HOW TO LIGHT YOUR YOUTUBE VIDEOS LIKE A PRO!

Stewart here and welcome back to our YouTube creator series. Today on the channel we are talking about, lighting. Yes, of course, how could I forget my favourite subject? I absolutely love lighting things, shaping an image with light, and that's what you are doing when you create a YouTube studio setup. The light is, I think, the most important thing in your entire setup. It just transforms your image. And we're going to learn something today. We're going to talk about hard versus soft light.
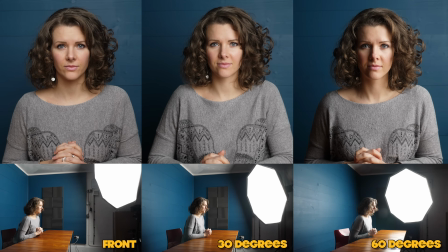We're going to talk about the position of the light, the distance from the subject, the angle to the subject. We're going to talk about the different types of light, from cheap lights all the way up to medium to more expensive lights,
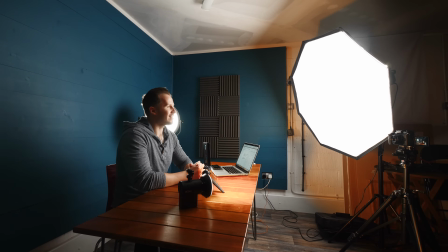like this beautiful great big softbox that is lighting me now. We have so much to talk about. If you just want to jump to the answer and find out a bit more about these lights, go on our kit page, link in the description below, and you can flick through the various types of lights.
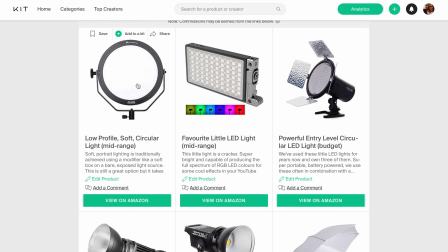We've put lots of notes in there, some information, some thoughts. It's a fairly useful resource as well to find out a bit more about the gear. Right, let's do this.
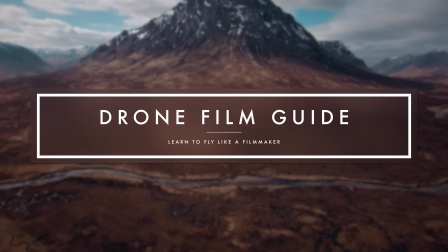So we're all on the same page. Let's establish a common objective. We want a soft, cinematic and flattering light on our subject, in this case, me.
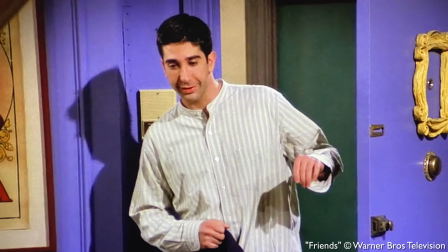What you need to understand is that on a film set or a TV set, they don't just show up one day, switch the lights on and start filming.
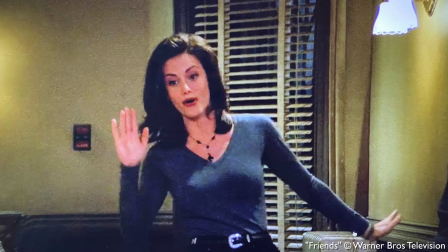Everything is staged, often in a very unnatural way, to give flattering, pleasing and cinematic results on whatever is being filmed.
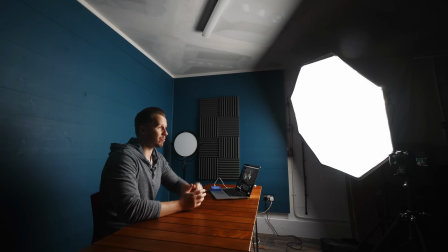Much like right now, we have a light off camera so that you cannot see it blasting in my face. Let me switch that light on up there and you can see the difference.
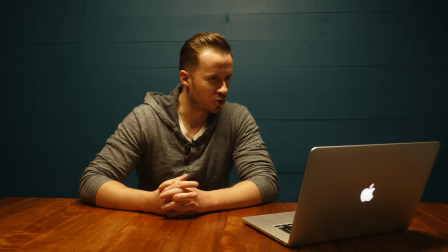Wow, that is ugly. If you look at the shot of Alina, you can compare side by side the difference.
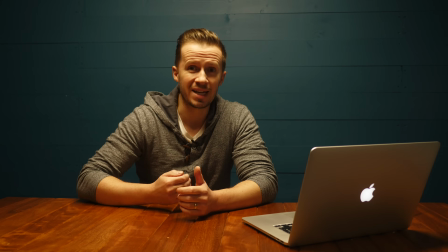Of course, the shot on the right is flattering, it looks beautiful, it looks soft. Even before we get into the technical definition of soft light, you can see there's a soft quality to it.
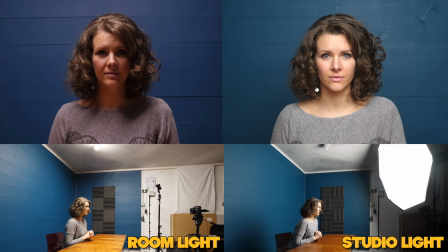By contrast, on the left-hand side, it's incredibly harsh. Her eyes are just like dark shadows on her face. Every part of her face is casting shadows over the rest of her face, and it just really is not good at all. So the first thing you need to do when you're setting up a YouTube studio is think about how you're going to light yourself from the front. We can talk in a lot of detail as to whether it's square on or off at a slight angle or up a bit, but at the end of the day, in one way, shape or form, the light is in front of you, it is not above your head. Let me give you a little demonstration that will really clear things up for you. Think of this piece of acoustic foam as your face, and we have a camera right in front of your face, just filming your face. But this acoustic foam is lumpy, just like your face. All of our faces are lumpy, be it because of the natural features like our nose, our lips and our eyes, or because of imperfections, spots, wrinkles. We don't want those imperfections to be seen, so we need a flattering light. And in terms of direction of that light, let me show you what happens when you light it from the side.
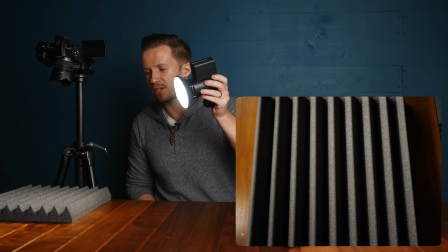All of these wrinkles on the face are casting huge shadows.
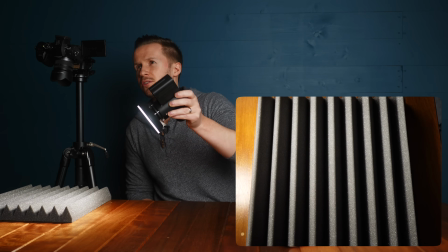But look at this, as I start to move the light into a front-on setup, as I was explaining to you earlier,
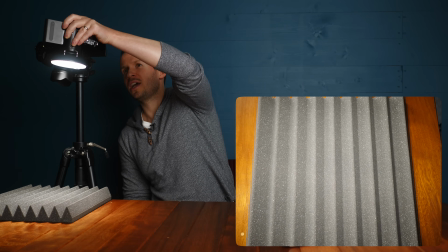those shadows just disappear to the point at which they're almost filled completely by the light.
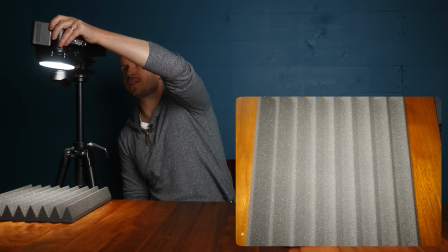All those crevices are filled, so the peaks and the troughs are barely visible because we have that flat,
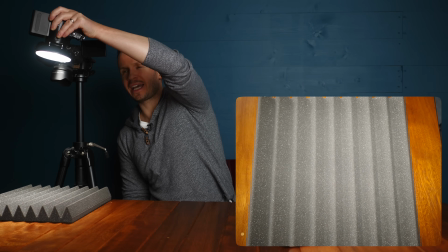straight-on portrait lighting. And it's some kind of variation on this that we want to achieve with our YouTube studio lighting.
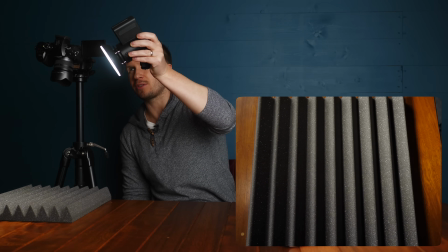Now, by all means, we can go dramatic by taking things down to the side. Look at that coming in from a 45-degree angle.
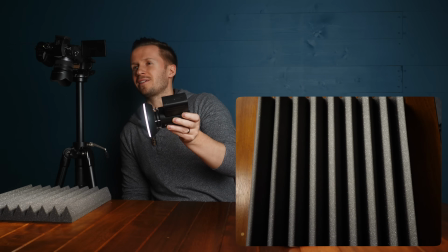If we go all the way to the side, super dramatic.
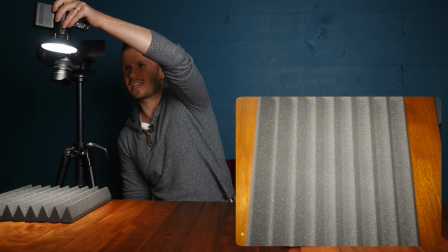But by and large, depending on the nature of your face and your confidence on camera, you want some kind of variation of this front-on lighting,
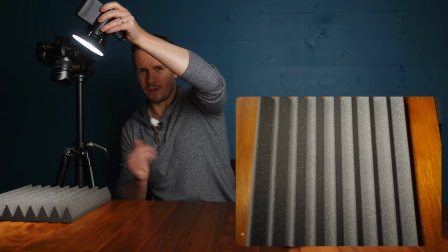as I think is clearly demonstrated by this piece of acoustic foam / your face. Take a look at this shot of Alina illuminated with the Falconized circular LED panel.